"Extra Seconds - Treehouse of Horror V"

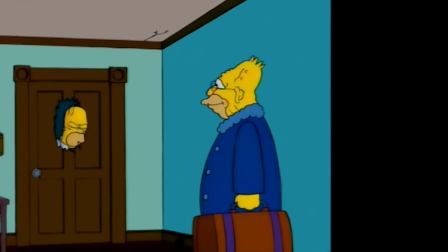This is obviously a quick gag and they don't return to it, but Grandpa totally got axed offscreen, didn't he?
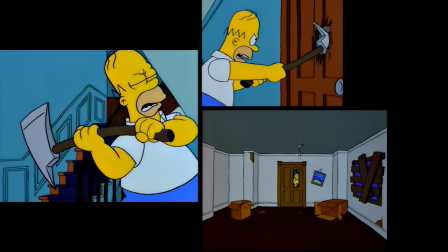This whole ax sequence in general is another highlight, how they merge a Homer incompetence joke while piggybacking on the pop culture reference in the original.
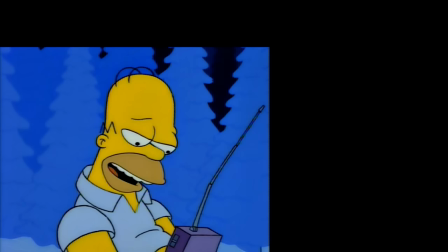That Homer sneer is so dang sinister. I had never actually seen The Shining until way later after I started this channel,
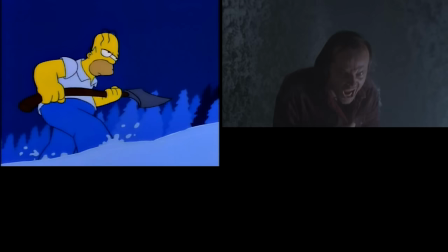and I had no idea that it actually ends in the hedge maze. I was so used to the Simpsons one, where they run into that snowy wilderness.
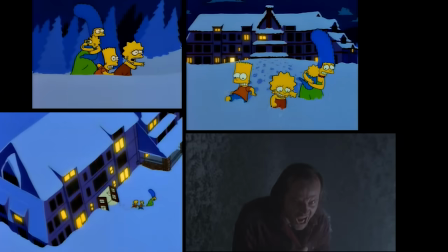But, knowing about it now, I appreciate the pivot.
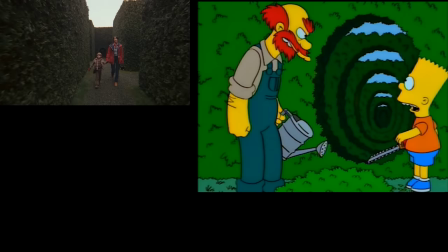Once again, they're subverting our expectations by doing the reference, but not feeling like they have to check off the boxes and copy everything.
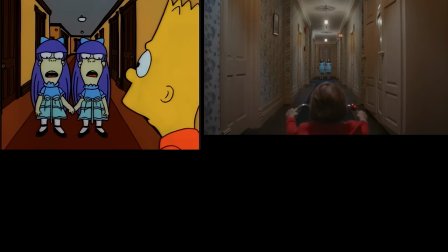If a reference to an iconic moment isn't up to snuff, they're totally fine with leaving it on the editing room floor.
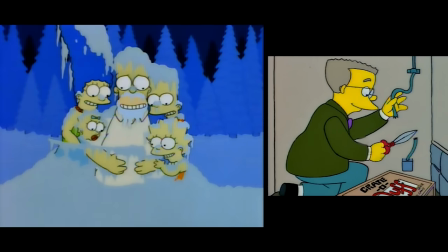As a result, it truly does feel like a total transformation of the original, which is exactly where you want your spooky parody to be.
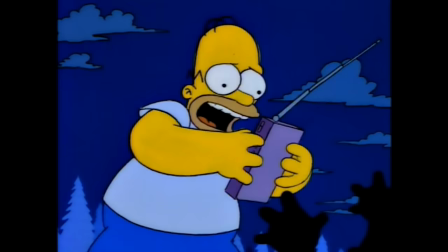I just can't say enough good things about The Shinning. This was always my favorite Treehouse segment even before seeing the original.
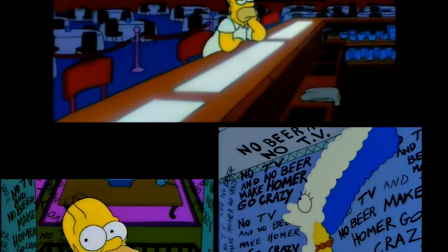That's how strong it stands on its own. And I respected it even more after seeing it.
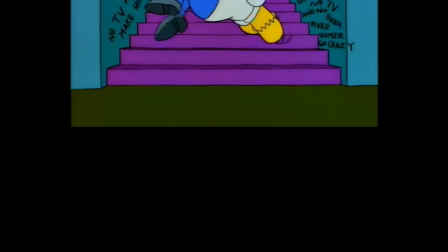This is anything but a Paint by Numbers remake. Interestingly, while The Shinning is the most rigid segment structurally,
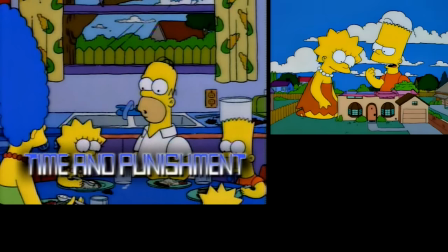they follow it up with the loosest and most open-ended one in Time and Punishment.
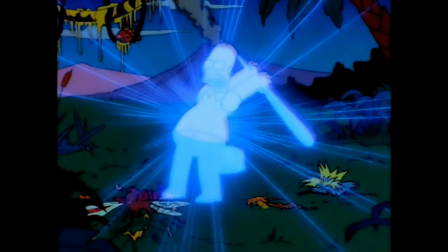Now we're going to a concept that could go basically anywhere you want with it.
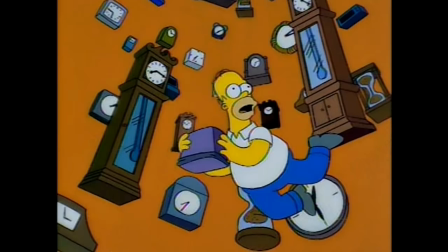The audience has no preconceived expectations, and the writers have the freedom to build whatever reality they can think of. There's barely any plot to this. It's just time travel shenanigans, the Halloween segment.
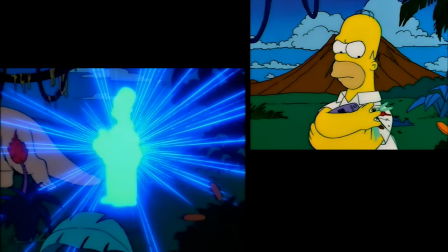It might sound like I'm knocking it, but this isn't necessarily a bad thing. As long as the individual universes are funny, the segment is gonna work.
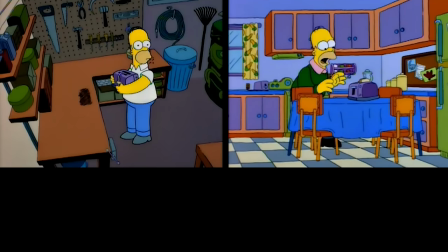The biggest danger is that all the time travel is going to come off as rushed and incoherent,
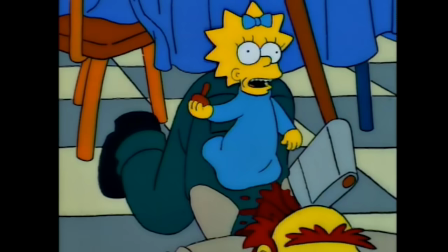bouncing around to all these creative ideas and never fully exploring them. It could become jingling car keys, the Halloween segment.
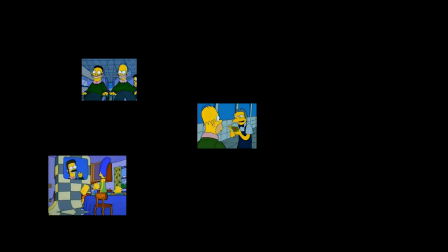Thankfully, Time and Punishment paces itself perfectly. It gives us the most substantial universe first, follows that up with a quick one,
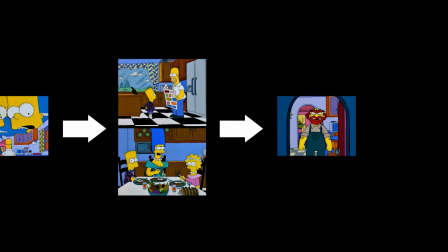then a meteor one, then another quick one, before going into the rapid-fire bonus round.
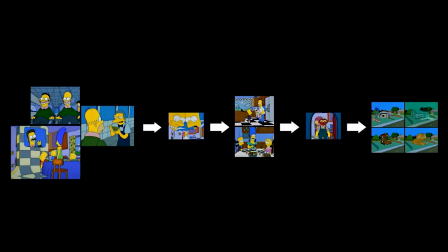There is a part of me that wishes we had more time and got to see more potential futures,
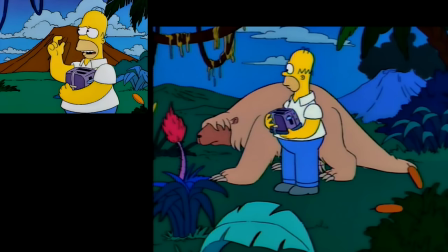but given their limitations, I'm glad they didn't go overboard and expanded upon these.
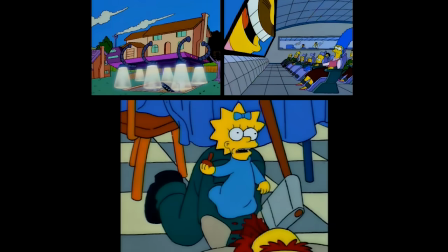No idea ever becomes stale, and they always leave me eager to see what's next.
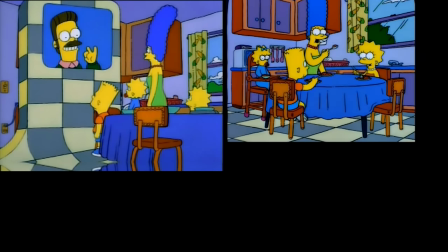I like how the Ned Flanders one eases us into it, giving us an uncanny take on a familiar Simpsons world.
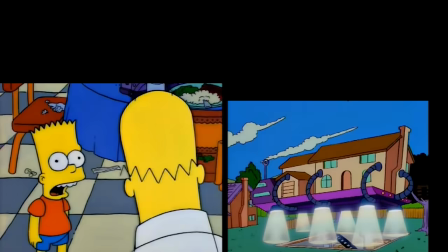How this nonsense premise is so taken for granted by everyone, Now it quickly whisks us away to the dystopian smile time and lobotomy center.
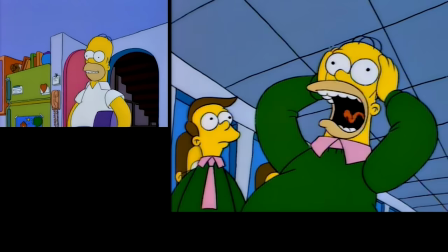It serves as the perfect kick in the pants for Homer to actively try to find his way home again.
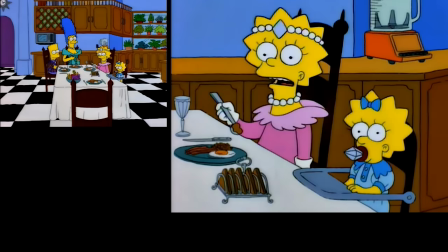Then they insert this paradise world right smack in the middle as a breather, before kicking him in the pants again.
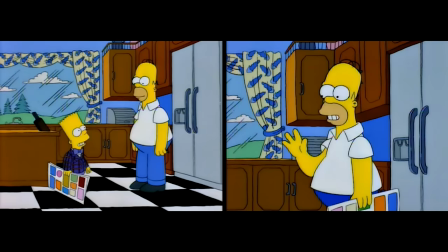Ugh, this segment just absolutely kills me. Homer could have been so happy here.
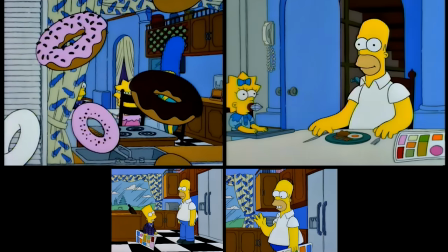Clearly Homer has become genre savvy and was just waiting for an excuse to run away screaming.
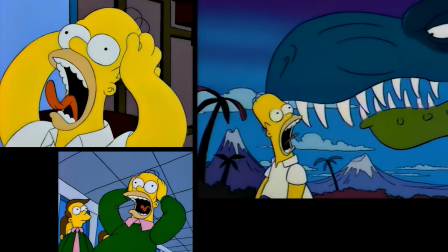There's a punchy, manic energy that fuels this whole segment and keeps the audience on its toes.
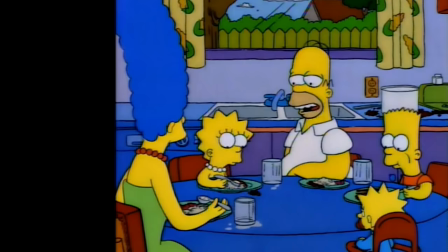Even in the setup, how we get one tiny moment of calm before jamming Homer's hand into that toaster.
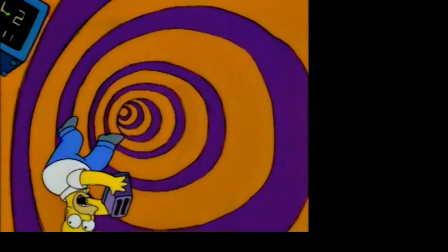Twice. This thing feels like we're riding a roller coaster with Homer, listening to him scream his head off as he navigates its twists and turns.
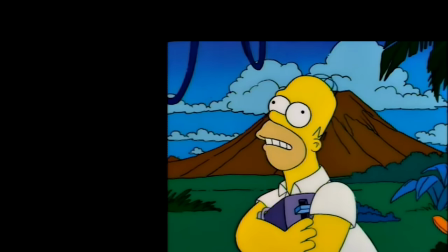Even during the dinosaur stuff, he never catches a break.
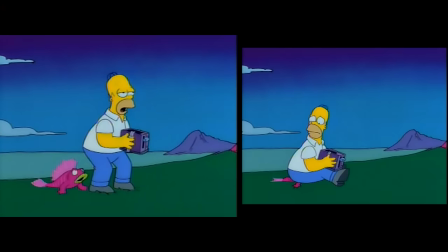When I was really little, I thought that, Oh, I wish, I wish, I hadn't killed that fish was the funniest thing ever, and I don't know why.
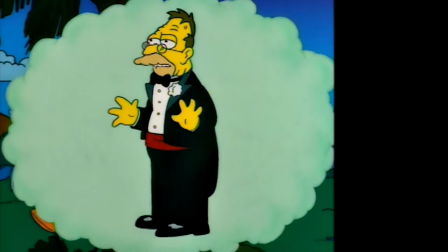As an adult, that joke about Grandpa's wedding day advice has aged considerably better.
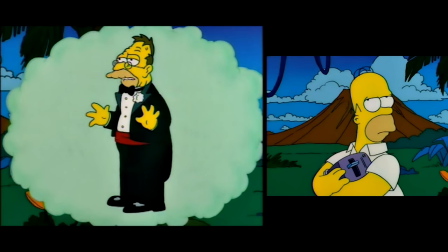It's such a Schwarzwaldery line, and I laugh every time.
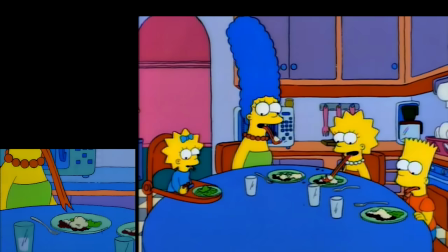My only nitpick is that maybe the lizard tongue thing isn't the strongest ending ever. Like, it's good.